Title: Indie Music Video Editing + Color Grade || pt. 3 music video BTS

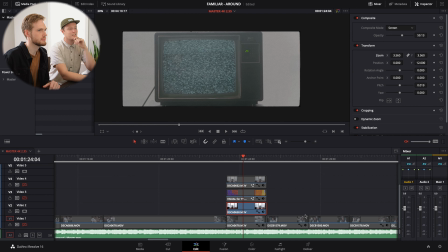screen and the overlay set up about 60 percent perfect okay so after
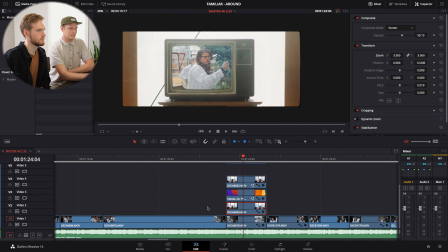this the last thing was uh the titles the last thing we wrote down so
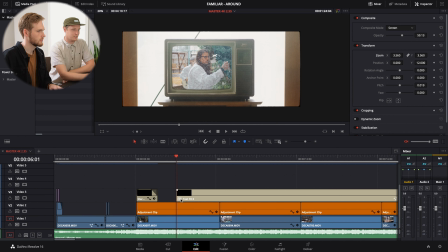let's just see one of the title sequences give us the very basic overview yeah because this was actually pretty simple how you ended up with with
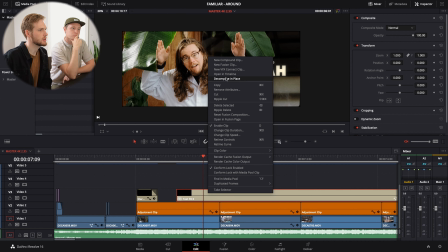this yeah so let's decompose this group and so we have two
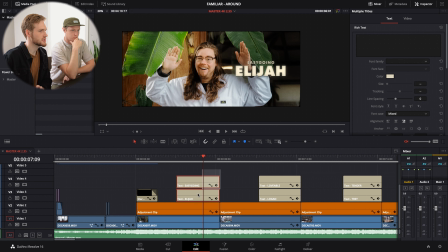simple just standard davinci text titles one
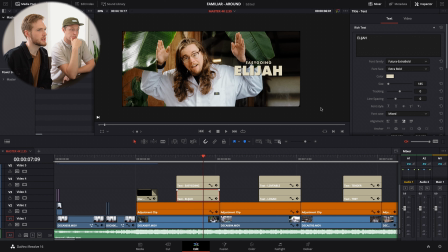is just of the little title i gave them and then their name you guys can see the fonts and what we did there but basically we did that for all the band members and then
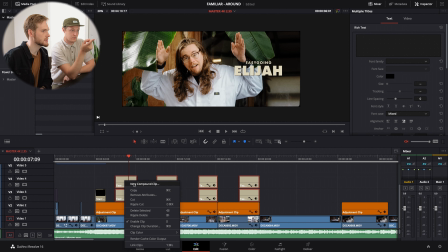we selected them all and clicked new compound clip that
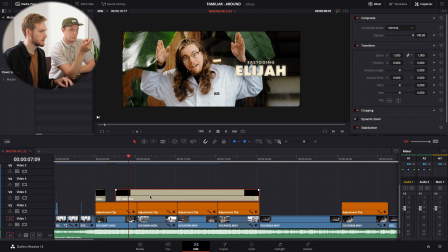is where we get this group and at this point if you click z or yeah
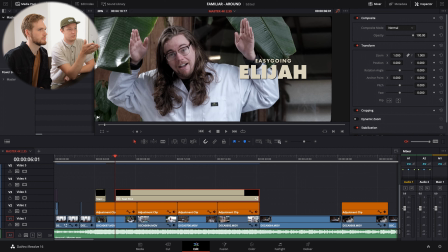okay there it looks very digital it does kind of have a vintage style
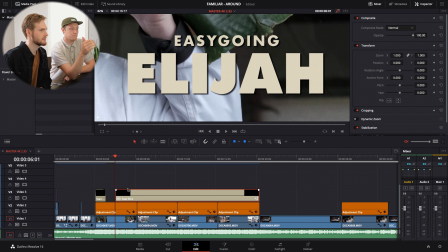because there's a drop shadow on it but it looks digital it looks very digital but then when you apply the effect all of a sudden it looks like full house yeah 90s sort of thing so so you have it in
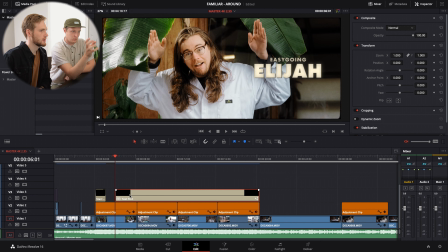a composed compound clip compound clip yep what happens yeah so then we're going to take this into the fusion page so we're I'm going to come over here and say... Maybe before we do this, let's play the clip here just to see what we're going to show,
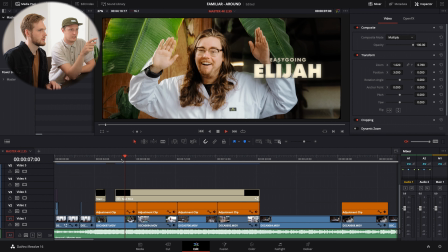which is that the clip has a little bit of movement. That's kind of one of your key parts here, is that the titles kind of wobble and bounce around.
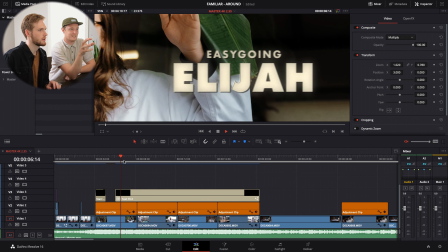I can see a little bit of that. Yeah, so that's perfect.
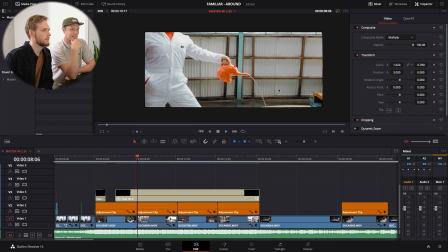Okay, so now let's go ahead and look at the fusion,
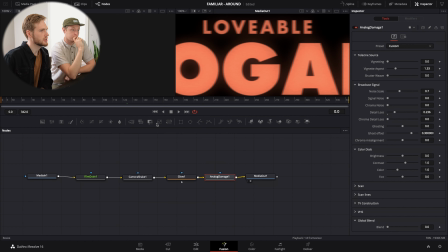what you've done here. we're achieving all that in fusion so if we open in the fusion page let's zoom out just a tad
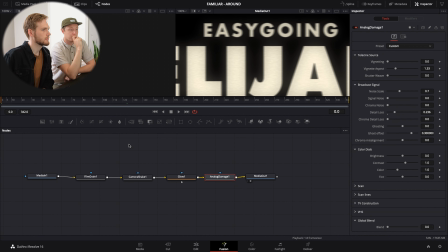or we keep it at 100 um we've got some nodes down here basically these are just doing the shake and the kind of texture yeah so our
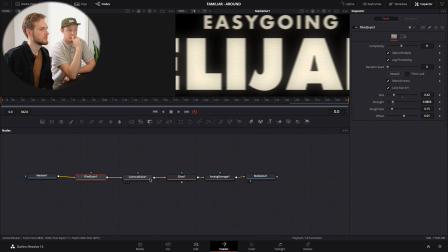first one is a subtle film grain this is adding just a little bit of texture to the otherwise plain text. We have grain on the whole project. So it kind of helps it kind of come come together a few more organic.
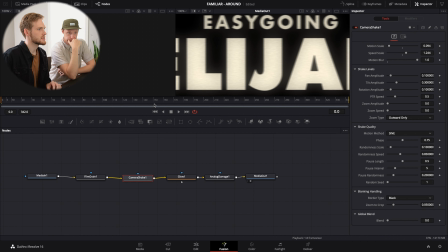Okay. Next one is camera shake. You guys can look at the settings over here but this is what is giving it that really subtle movement. And move on to our glow. Glow is just adding again taking away the little bit of pop.
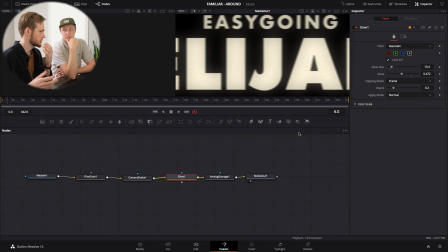A little bit of pop. We used glow in our color page on our other images, so the hope here was just to match that. This was achieved by just playing around with these settings here on the right. And then last is analog damage, and the only thing I tweaked here is actually our detail loss.
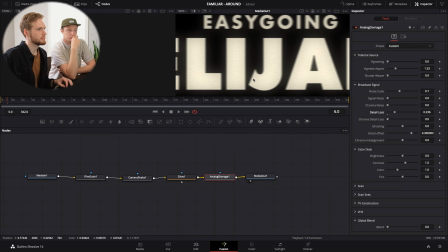So if we see before and after, it's kind of blurring our edges, taking off again some of that, some of the digital look.